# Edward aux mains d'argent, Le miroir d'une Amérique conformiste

Cette société reaganienne va également déteindre sur le cinéma tout au long des années 80, le cinéma de la banlieue américaine, qu'on a appelé Suburbia,
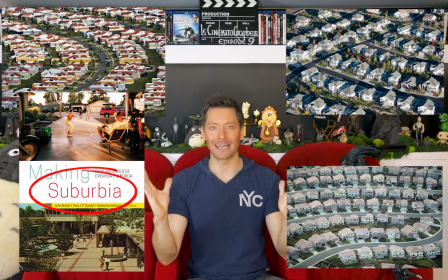désignant ainsi la ville américaine lambda, et qu'on retrouve dans E.T.,
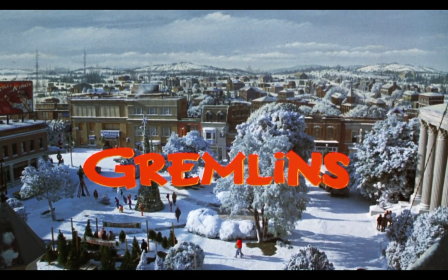dans Retour vers le futur, dans Gremlins, et dans plein d'autres films jusqu'à Stranger Things maintenant, qui capitalisent sur la nostalgie de cette époque. Dans Edouard aux mains d'argent, la ville n'est justement jamais nommée, c'est vraiment le maître étalon de toutes les villes de banlieue américaine, une sorte d'inconscient collectif de toute cette middle class reaganienne. Un mode de vie que Burton va justement interroger, dont il va dresser le constat d'échec, et ça, uniquement à travers sa mise en scène. Regardez.
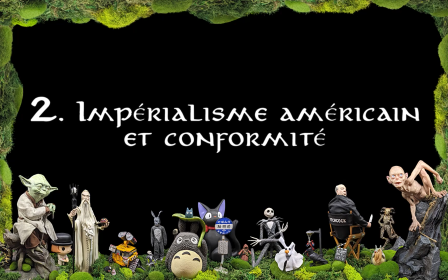Tim Burton nous dresse ainsi le portrait d'une société où tout est d'une fausse singularité.
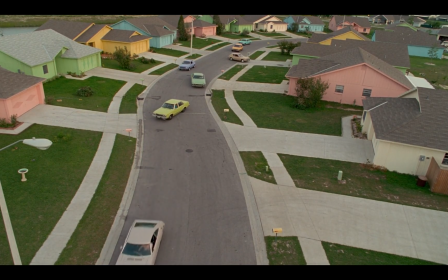Une ville où toutes les maisons et toutes les voitures sont hyper colorées, mais qui sont en fait toutes identiques sous leur couche de peinture.
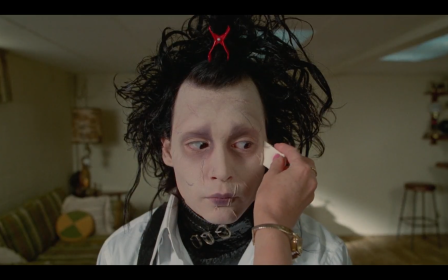Cette couche de maquillage justement que veut apposer Peg à tout le monde en faisant du porte-à-porte, mais que finalement, tout le monde a déjà.
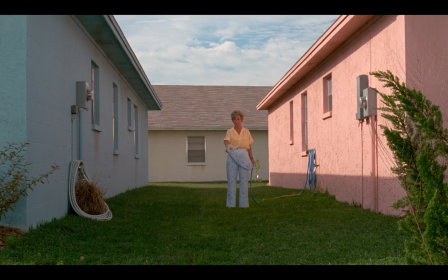Tout dans cette banlieue y est trop propre, trop clinquant, trop coloré, à un tel point que ça en devient factice. Cette superficialité que dénonce Burton justement à travers son esthétique outrancière, où on a l'impression que tout est en toc.
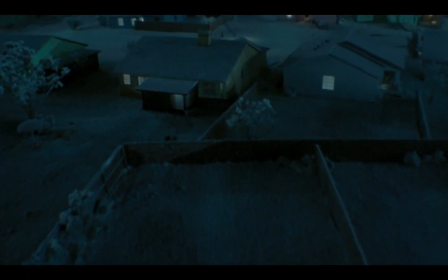Et il renforce ce côté artificiel et l'assume totalement à travers l'utilisation de maquettes pour les plans aériens.
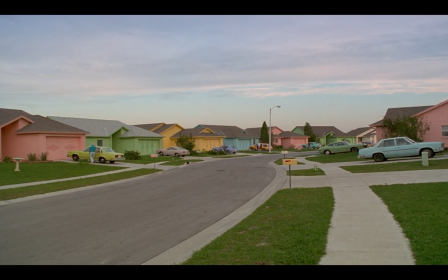Il met cette société complètement multicolore face à un Edward qui lui vit dans un univers en noir et blanc,
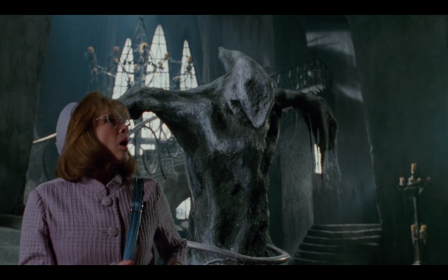mais qui est finalement le seul à être totalement unique, qui ne soit pas calqué sur tous les autres, parce que cet univers coloré ne l'est qu'en apparence. Tout n'est qu'une façade complètement lisse. Les maisons sont toutes exactement les mêmes, et toutes les vies de ses habitants sont les mêmes. celle dictée par la société réganienne
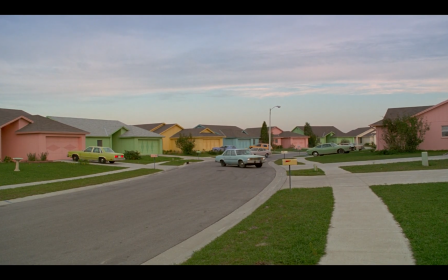ultra-conformiste et totalement misogyne, où les maris, les hommes, ont tous la même routine.
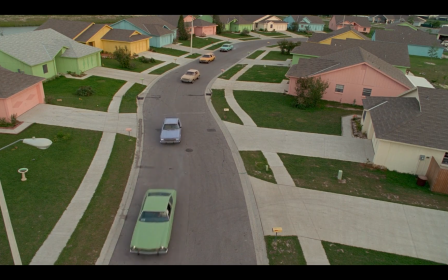Ils partent tous exactement à la même heure le matin en file indienne,
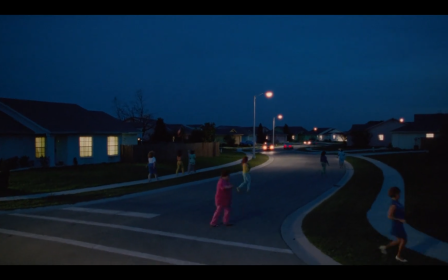et ils rentrent tous exactement en même temps le soir dans un balai de voitures, en laissant leur femme seule à s'ennuyer pendant la journée.
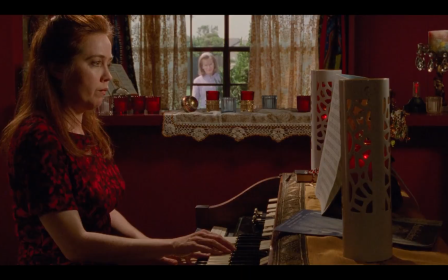Aucune des femmes ne travaille d'ailleurs, mis à part Peg, mais dont le travail ne semble servir à rien en fait. Burton fait ainsi le constat des années 80, où à force de désirer absolument le rêve américain, qui grâce au capitalisme triomphant est maintenant à la portée de tous, ce rêve américain est devenu parfaitement standard.
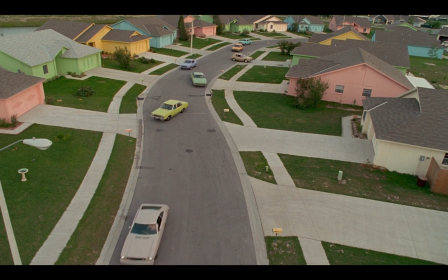Celui de la middle class, où tout le monde a la même vie, le même mari, la même maison. Et la ritualisation à l'extrême de cette vie de banlieue lui donne un aspect complètement mécanique, comme les machines de l'inventeur justement,
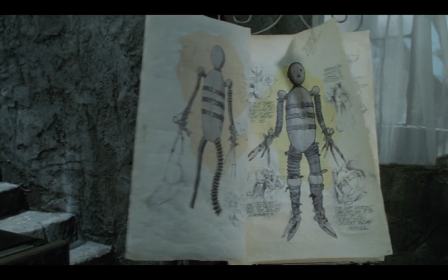où finalement, le plus humain du film sera Edward, qui est en fait lui-même une machine.
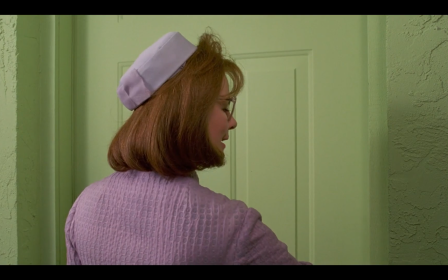Venons-en à comment tout ça s'articule directement dans le film. Il ouvre sur l'éternel recommencement du rituel de Peg, très propre sur elle,
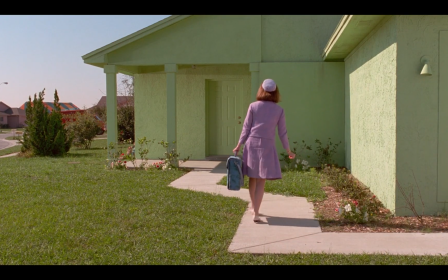qui marche bien dans les clous, suit bien le parcours sur les dalles, à l'image de la société dans laquelle elle vit.
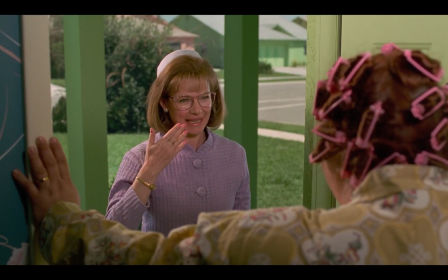Ce porte-à-porte, et son discours totalement artificiel qu'elle recommence sans cesse pour vendre les mêmes produits aux mêmes femmes désespérées, weren't you just here?
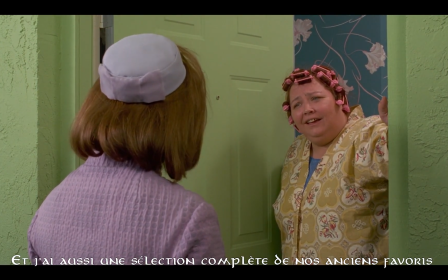No, not since last season. And I also have a complete selection of your old favorites, those tried and true products we've all come to depend on year in and year out.
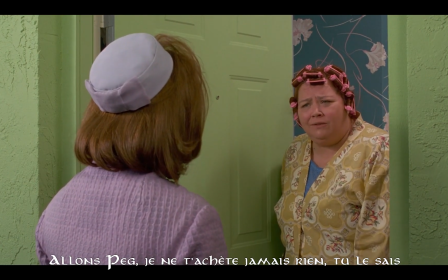Come on, Peg, I never buy anything from you, you know that. I know.
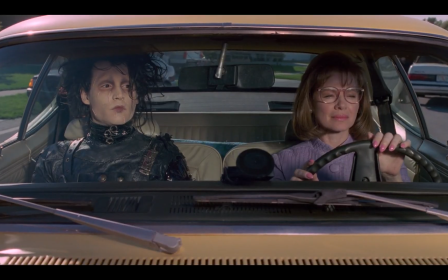Des femmes dont la vie est tellement standardisée que le moindre étranger qui passe en voiture provoque un émoi de toute la ville.
I just saw this strange guy driving with Peg. Yes, be right there!
Ce florilège coloré n'est donc qu'une apparence. Un vernis de surface que la venue d'Edward va faire craquer, révéler la vraie personnalité de ces gens qui semblent clonés les uns sur les autres, et ce dès la plus tendre enfance.
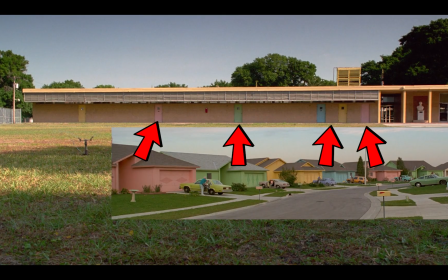Les portes des classes de l'école reproduisent ainsi parfaitement les couleurs des maisons, et le bâtiment est désespérément plat, sans aucun relief.
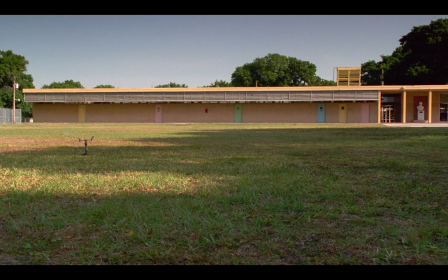Parfaite métaphore de l'échec total de l'éveil culturel des enfants, bercé par l'illusion du multicolore,
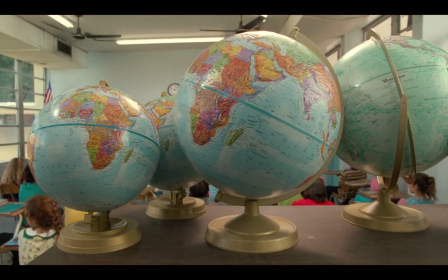dans une société finalement parfaitement blanche, qui rejette littéralement le reste du monde en tas dans un coin au fond de la classe.
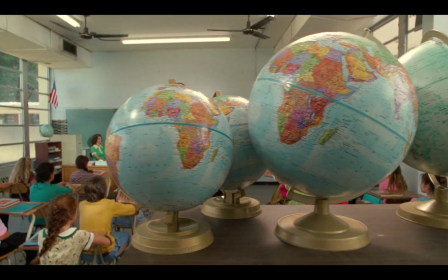C'est bien la métaphore de ces globes terrestres, amoncelés derrière les enfants qui leur tournent le dos. Cette conformité profonde sous couvert de fausse diversité est donc déjà en germe dans l'éducation des enfants,
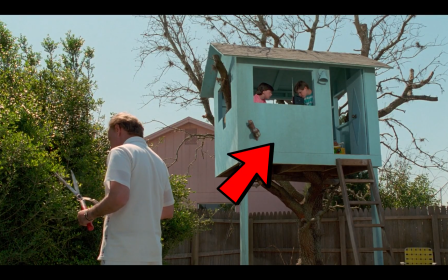qui ont également des petites maisons pour enfants, des cabanes dans les arbres, de la même couleur que les autres maisons. Un plan résume de façon absolument parfaite cette idée. C'est le découpage des doigts.
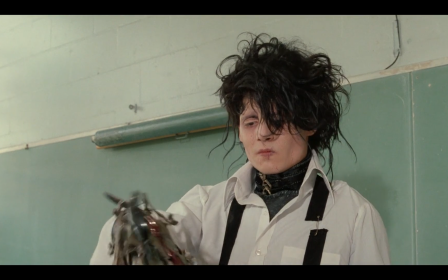Qu'est-ce qu'on apprend à l'école? À multiplier exactement la même personne.
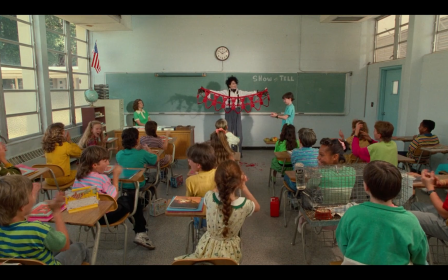À partir de 1, on crée une ribambelle de personnages totalement identiques. Voilà pourquoi j'adore l'analyse de film, parce que sous des airs totalement anodins, comme ce type de plan, se cache la vraie réflexion profonde d'un auteur.
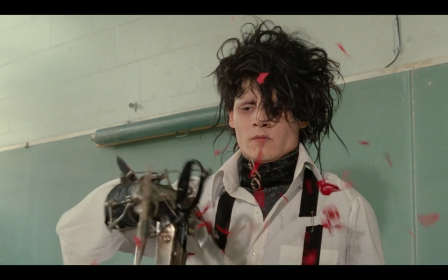Quand on voit le film, on trouve ça juste super fun, la scène du découpage. Mais quand on commence à se poser des questions sur le sens du film, on se rend compte qu'en fait, c'est comme ça qu'Edward voit notre société. Ça me fait penser à cette réplique dans Kill Bill à propos de Superman.
Clark Kent is how Superman views us.
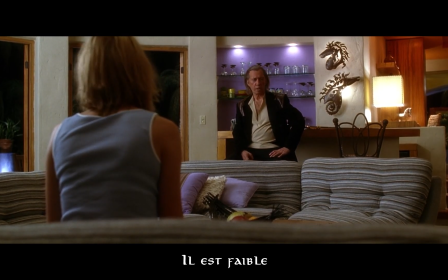And what are the characteristics of Clark Kent? He's weak, he's unsure of himself, he's a coward.
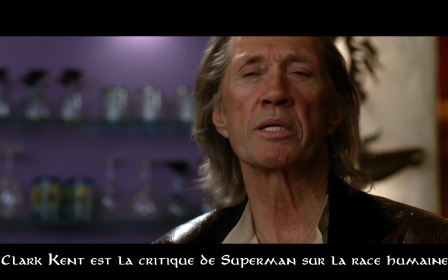Clark Kent is Superman's critique on the whole human race.
L'étranger renvoie à la société sa propre image par retour de miroir. Et ici, Edward lui renvoie l'image de son conformisme, comme il sculptera dans le buis l'image de la famille américaine parfaite.
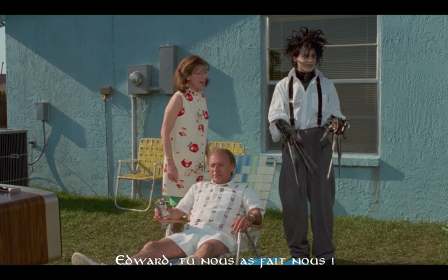Edward, you did us! Our village, us!
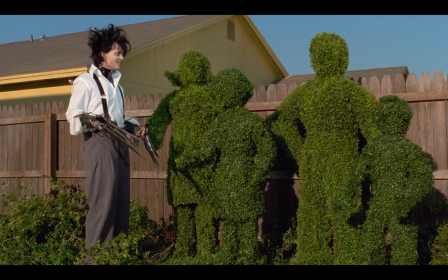Yes, it is.
Peg se reconnaît dans cette image totalement standardisée qu'il leur tend en miroir. Et ça, ça va être une métaphore que Burton va filer pendant toute l'ouverture du film.
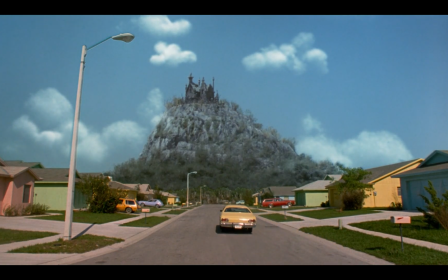Il va ainsi opposer, par la mise en scène, la rectitude de Suburbia au gothique complet de l'univers d'Edward.
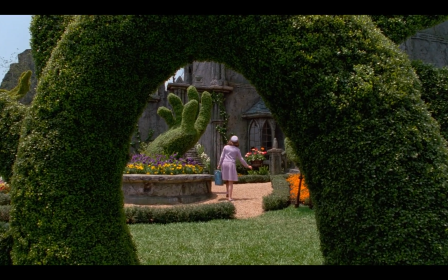La ligne droite et la ligne courbe, comme il le refera dans Batman le Défi,
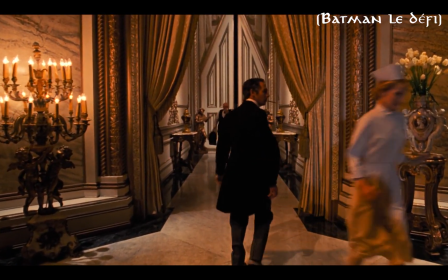où tout chez les parents du pingouin indique cette rectitude, que ce soit la position des parents, les lignes droites de leur maison,
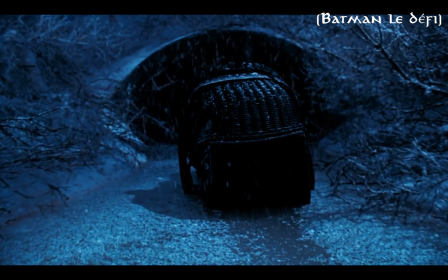ou la cage dans laquelle ils enferment leur fils. Alors que tout chez le pingouin évoque la ligne courbe, la sphère, les tunnels, les égouts comme son landau. Il est en fait lui-même une boule. Mais revenons à Edward, dont l'univers nous est montré par Peg à travers un changement de perspective.
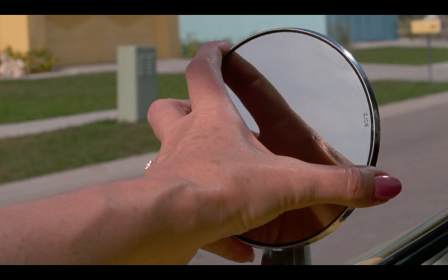Elle choisit de voir le château. Elle incline son rétroviseur afin qu'il lui apparaisse.
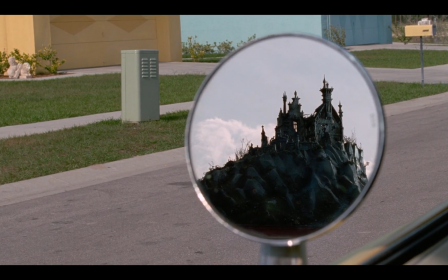Elle se force à voir par-delà les carcans de cette société qui lui avait camouflé cette vision jusque-là. Je le répète, on ne voit le château dans aucun plan d'ensemble de la ville. Et ce plan est opposé au quadrillage très strict formé par les pelouses en arrière-plan.
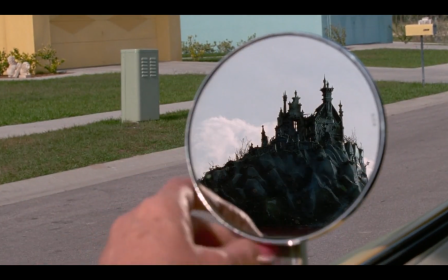Elle va choisir de superposer littéralement ces deux univers, dans ce plan, mais par la suite en accueillant Edward chez elle.
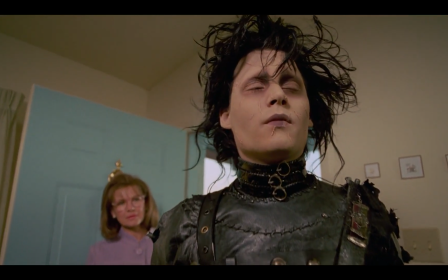Mais son but premier n'est pas d'accueillir cet étranger, mais bien d'aller démarcher les habitants du château afin qu'ils utilisent eux aussi ce maquillage qui les fera ressembler à tout le monde, répandre le conformisme de l'Amérique triomphante.
Hello, Avon calling.
Et ce qui est terrible, c'est qu'elle le fait avec les meilleures intentions du monde. Et c'est aussi ça qu'interroge Burton, la bonne foi apparente des Américains dans leur standardisation du monde. On part ainsi d'un environnement d'une rigidité absolue, qui est figuré par des plans totalement fixes au début du film.
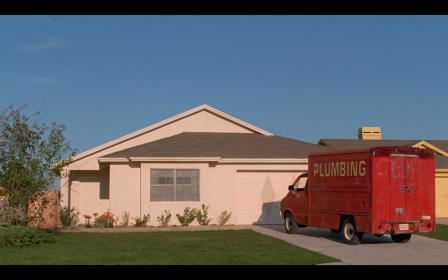Avant l'arrivée au château, la caméra est parfaitement immobile, à un point que c'en est terrifiant.
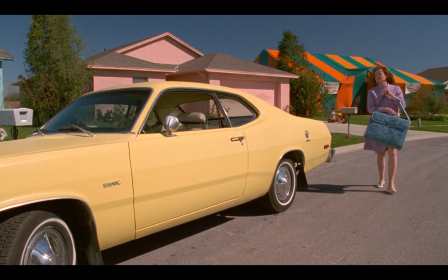Et surtout, elle est positionnée à hauteur d'homme. C'est vraiment, on pose la caméra comme on voit la vie, au niveau du regard.
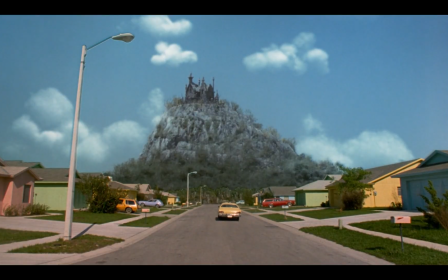C'est totalement plat.
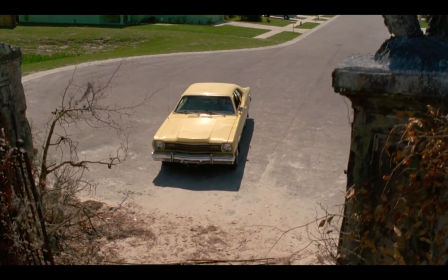Mais lorsque Peg franchit la frontière entre les mondes, ce qu'elle fait littéralement, sa voiture roule sur la barrière.
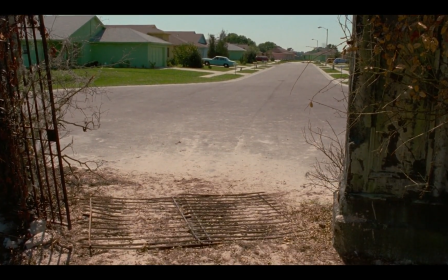Lorsqu'elle entre dans l'univers d'Edward, à ce moment-là,
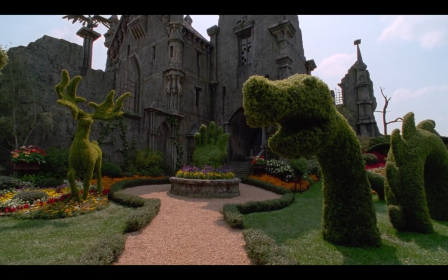la mise en scène libère complètement la caméra et on se retrouve avec des plans complètement baroques et des envolées lyriques sans presque un seul plan fixe.
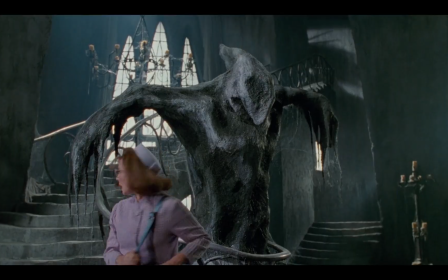Burton oppose ainsi par la mise en scène ces deux univers et il va aller encore plus loin au moment où il va les faire se superposer, comme ce qu'avait fait Peg avec le rétroviseur. À son arrivée dans la ville, Edward va être englouti par la rectitude de cette société, que l'on va découvrir à travers son point de vue justement.
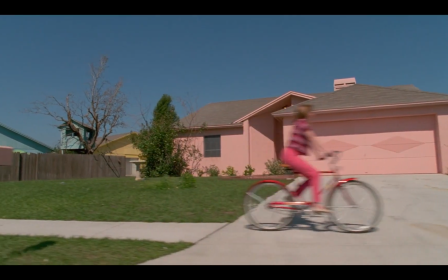Il découvre la ville à travers des lignes droites et des mouvements rectilignes qui vont hanter toute la suite du film.